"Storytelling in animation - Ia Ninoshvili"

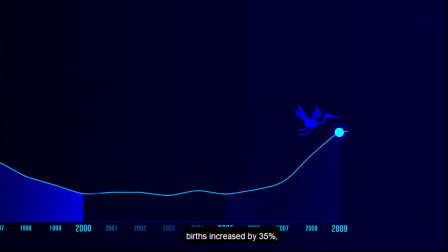[7:45] Მაგრამ 2005-დან 2009 წლამდე შობადობა 35%-ით გაიზარდა, რასაც ხელი შეუწყო ქვეყნის ეკონომიკურმა ზრდამ, ოჯახებს გაუჩნდათ გარანტირებული,
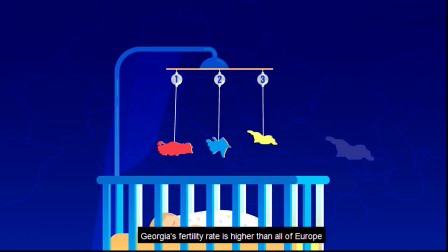[7:56] უზრუნველყოფილი მომავლის იმედი. საქართველოში შობადობის მაჩვენებელი აღემატება მთლიანად ევროპის და ყველა მეზობელი ქვეყნის მაჩვენებელს, გარდა თურქეთისა და აზერბაიჯანისა. მაშა სადამე,
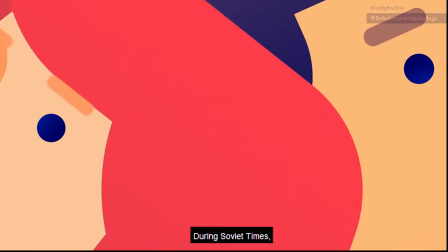[8:06] რა არის სწორი პასუხი? საერთაშორისო მიგრაცია. საბჭოთა პერიოდში მიგრაციის პროცესი მკაცრად კონტროლდებოდა,
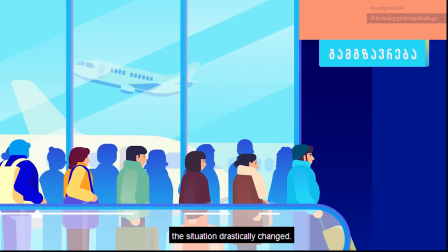[8:12] მაგრამ საბჭოთა კავშირის დაშლის შემდეგ მდგომარეობა მკვეთრად შეიცვალა. დაიწყო ქვეყნიდან მოსახლეობის გადინება, რაც განპირობებული იყო ეთნიკური უმცირესობების ისტორიულ სამშობლოში მასობრივი დაბრუნებით, ეკონომიკური სირთულეებით,
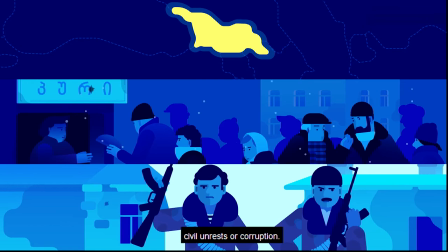[8:25] შეიარაღებული კონფლიქტებით, სამოქალაქო დაპირისპირებითა და კორუფციით.
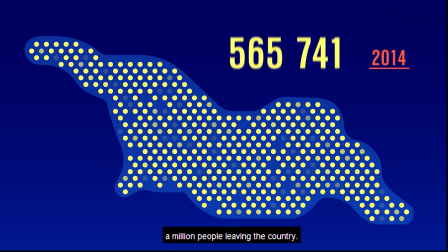[8:30] 1989-2014 წლებში მასობრივი მიგრაციების შედეგად მილიონზე მეტმა ადამიანმა დატოვა ქვეყანა. და ჯერჯერობით არჩანს რაიმე დამაიმედებელი ნიშანი,
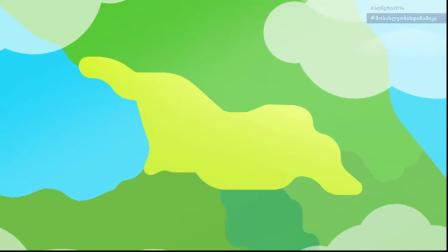[8:38] რომ მიგრაცია ახლო მომავალში შეწყდება. დროა ყურადღება მივაქციოთ საერთაშორისო მიგრაციის მთავარ მიზეზებს და მის გავლენას საქართველოზე.
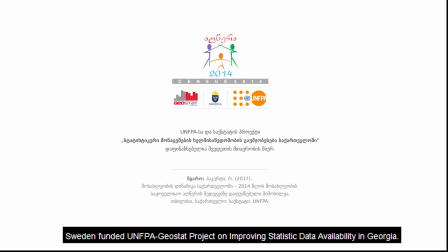This is the animation that we created about the population dynamics in Georgia. And in the beginning,
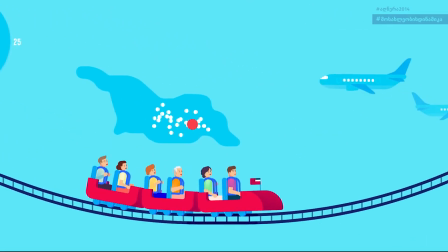[9:01]
we wanted to show the population growth, ups and downs, with a roller coaster by the year.
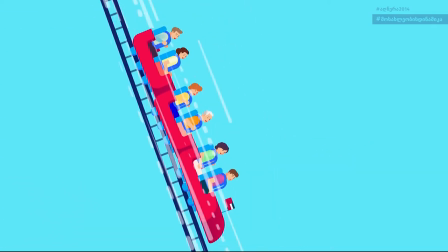[9:08]
And this roller coaster was a good solution to show these ups and downs. So try to be creative and show complicated things in a simple way using the associations and symbols. Which helped the audience to understand the information. The second animation is about the aging problem in Georgia. We tried to use symbols to show how hard it will be for young people
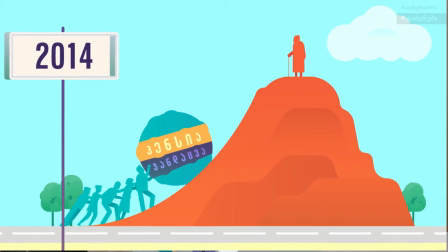[9:35]
to take care of pensioners, and we showed it with a big stone that symbolizes the burden.
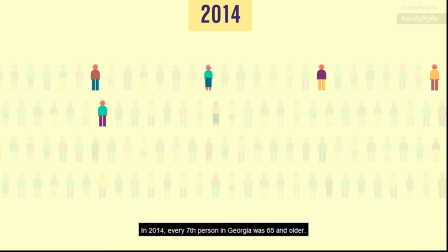[9:42] 2014 წელს საქართველოში ყოველი მე7 ადამიანი 65 წლისან უფროსი ასაკის იყო.
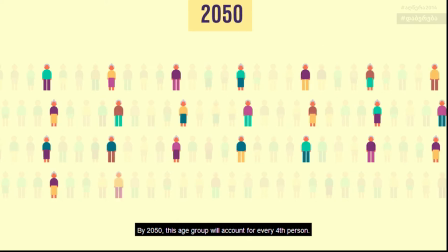[9:48] 2050 წლისთვის კი ამ ასაკობრივ ჯგუფში იქნება ყოველი მე4 ადამიანი. მოსახლეობა ბერდება.
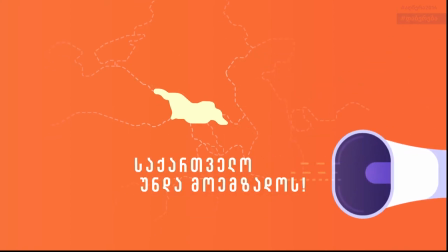[9:54] საქართველო უნდა მოემზადოს. რა იწვევს მოსახლეობის დაბერებას? სიცოცხლის ხანგრძლივობის ზრდა.
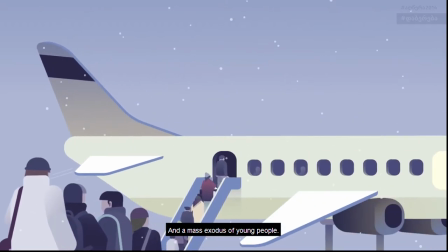[10:01] შობადობის დაბალი მაჩვენებელი და ახალგაზრდების ქვეყნიდან გადინება. Რა გამოწვევების წინაშე გვაყენებს მოსახლეობის დაბერება.
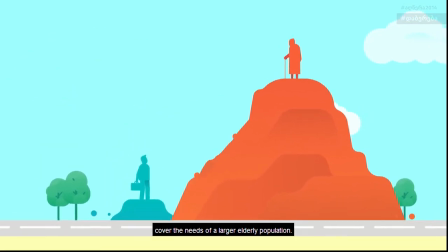[10:09] Ცირდება სამუშაო ასაკის მოსახლეობის რაოდენობა, რომელსაც მოუწევს იზრუნოს უფრო მეტ ხანდაზმულ ადამიანზე.
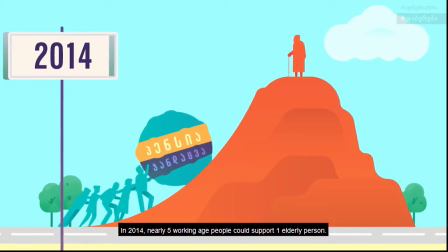[10:14] Თუ 2014 წელს ერთ ხანდაზმულ ადამიანზე 5 სამუშაო ასაკის ადამიანი მოდიოდა, 2050 წლისთვის ეს მაჩვენებელი განახევრდება.
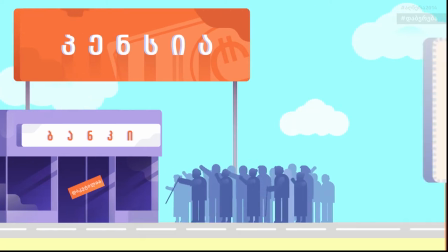[10:23] Пенсионерების რაოდენობის ზრდა გაზრდის პენსიისა და ჯანდაცვის ხარჯებსაც. 2016 წელს სახელმწიფომ პენსიებად 1.9 მილიარდ ლარზე მეტი გასცა.
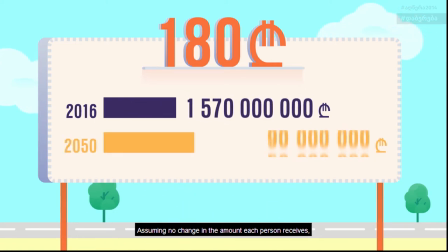[10:31] Თუ პენსია იგივე დარჩება, 2050 წლისთვის ხარჯი 75%-ით გაიზრდება.
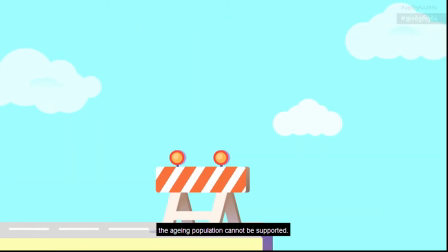[10:36] Ასე თუ გაგრძელდა ხანდაზმულ მოსახლეობას ვეღარ შევინახავთ. Თუმცა არის იმედი.
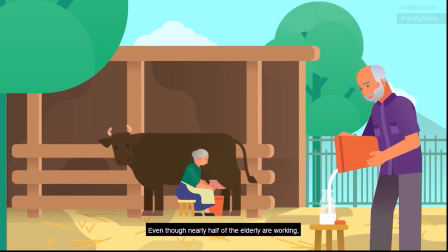[10:42] Მიუხედავად იმისა, რომ ხანდაზმული ადამიანებიდან თითქმის ყოველი მეორეა დასაქმებული, ისინი მეტწილად ფინანსურად არასაიმედო ნატურალურ მეურნეობას მისდევენ.
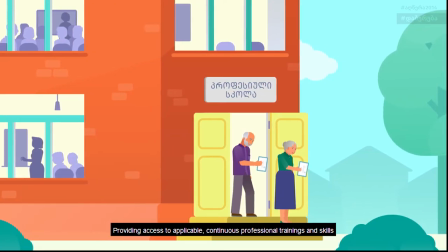[10:50] Თუ კი ხანდაზმულ მოსახლეობას უწყვეტ პროფესიულ განათლებაზე ექნება წვდომა, მოიმატებს შანსი, რომ მათი შრომა უკვე თანაზღაურებადი გახდეს.
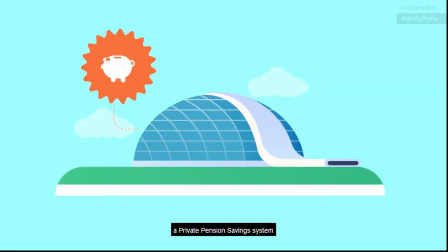[10:58] Თავრობა უკვე მუშაობს კერძო დაგროვებითი საპენსიო სისტემის შექმნაზე,
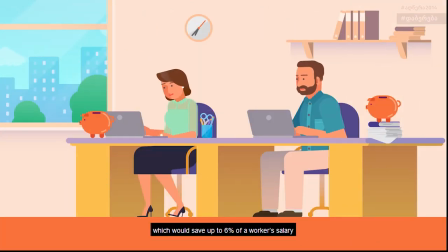[11:01] რომელიც თითოეულ დასაქმებულს მისცემს საშუალებას ხელფასიდან 6% შეინახოს, რასაც ის პენსიაში გასვლის შემდეგ მიიღებს.
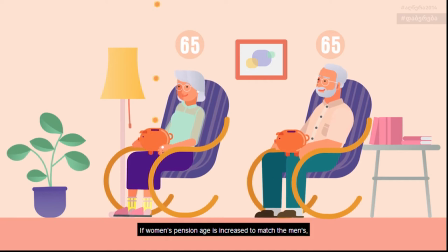[11:08] Თუ ქალების საპენსიო ასაკიც გაუთანაბრდება მამაკაცებისას, ქალებსაც თანაბარი შესაძლებლობა ექნებათ საპენსიო დანაზოგისთვის.
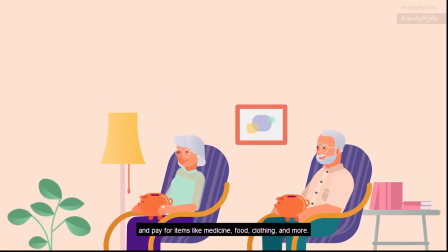[11:15] Ეს დამატებითი თანხა შეავსებს პენსიების სიმცირეს და შესაძლებლობას მისცემს ადამიანებს იყიდონ წამლები, საკვები, ტანსაცმელი და სხვა.
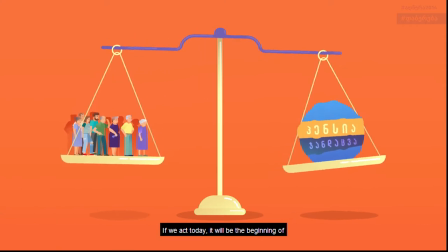[11:22] Მოსახლეობის დაბერება სერიოზული გამოწვევაა. Თუ დღეს ვიმოქმედებთ, ეს იქნება საქართველოსა და მისი მოქალაქეებისთვის უკეთესი ცხოვრების დასაწყისი.